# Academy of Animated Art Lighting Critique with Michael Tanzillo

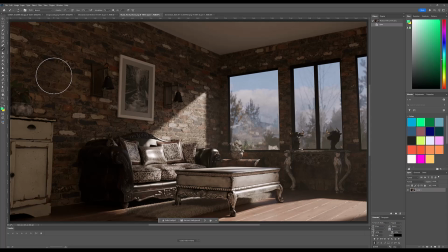983s
There's two big ones stood out to me like right away, and they're generally like one of the first things that I evaluate when I'm looking at these types of interior shots, just because I photographed them a bunch and rendered them a bunch, and like two things like always stand out to me.
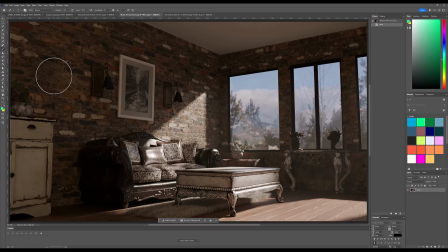1001s
One is the amount of bounce light, and two is the exposure of the shot like this. So whenever you're exposing a shot like this during the daytime, like the daytime light comes in, it gets filtered through a window and diffused a little bit.
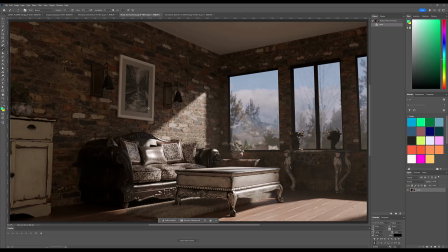1020s
And so right now you're kind of exposing, you make a choice. You're like, do I expose the camera for the interior space or the exterior space? If it's the interior space, or if it's the exterior space, the exterior is at about this value, like it's balanced, but the interior is like super dark and contrasty.
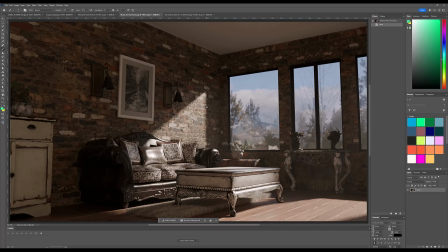1038s
You're almost there right now, but it's like darker than this. I actually think that you're exposing for the interior space. And what that means is that the amount of light that enters is a fraction of what it is outside, just by, physics.
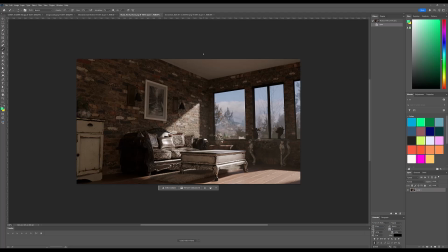1052s
So what I would do is, you can see it in the reference, is like really blow out the outside. Like it doesn't have to be like totally white where you can't see anything, but you definitely want that light to be brighter than it is inside. So I'm just going to take it up here so you can see it.
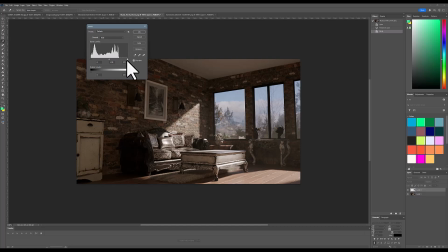1075s
And so do you see how it's like not even getting
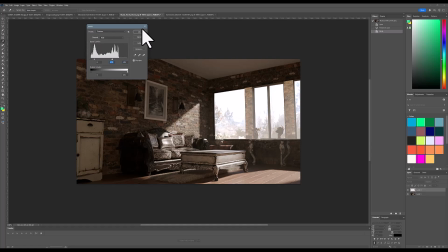1078s
close to, and this is adjusting a JPEG here, so forgive me, it's not going to look great, but somewhere along that realm. And then once you get it into that point, you can
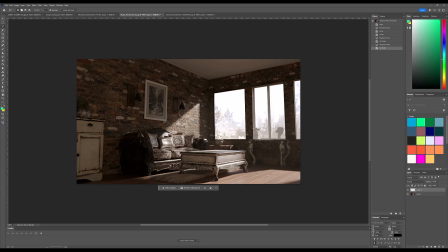1096s
and again, this is just a mock-up, so forgive me, it's covered. Sorry, bulls. And then what you'll want to do, let me just blur this a little bit more. I don't want the box blur, but that's all right. And then just go ahead and plus this on over.
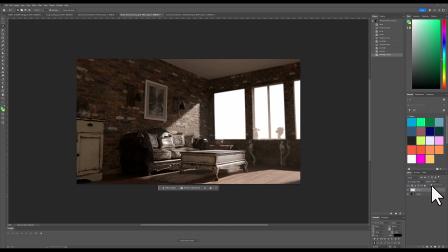1116s
Tone it down. Yeah, something like that to kind of glow it in, and while still getting definition on the outside, and there's a little bit of blur out there. And then the other, so that's kind of. There we go.
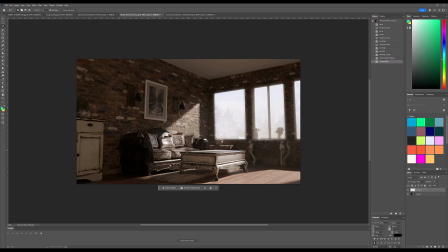1134s
All right. So something along that to kind of create that brightness out there. The second one is the energy that it produces, creates bounce light, like a strong bounce light that comes up this way. So the one thing that you want to do is like, because again, this sun has so much energy. The floor, so warm.
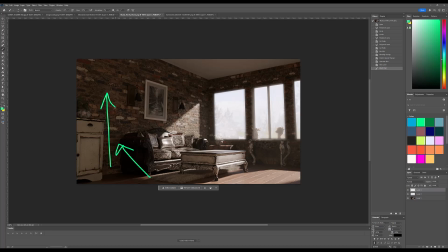1156s
And you want to bounce it up into there. So you want to see some variation coming across of the warm light bouncing up through here. Also, a weird thing happens around a window. There's more that kind of like bounces up towards it. So like this wall is going to be a little bit brighter than what we're seeing over here. And you want to feel that kind of ambient fall off as we go over there.
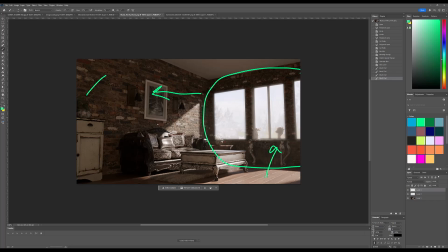1176s
And then the final big note that I wanted to point out was just like these pillows feel a little bit plasticky, especially this one in the middle. It's got like, I like this kind of like specular value for the
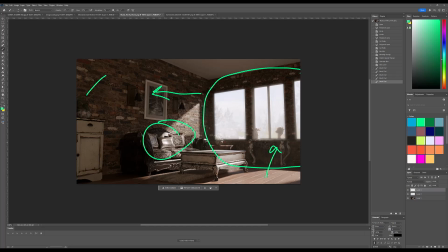1193s
leather components of the couch, but for these cushions, they should feel a little softer than that. So I would just soften those up a little bit. But all in all, really looking great, and great job overall by everyone. Really impressive stuff, and I'm looking forward to seeing what you all do the rest of the week. All right, take care, everyone. Happy lighting.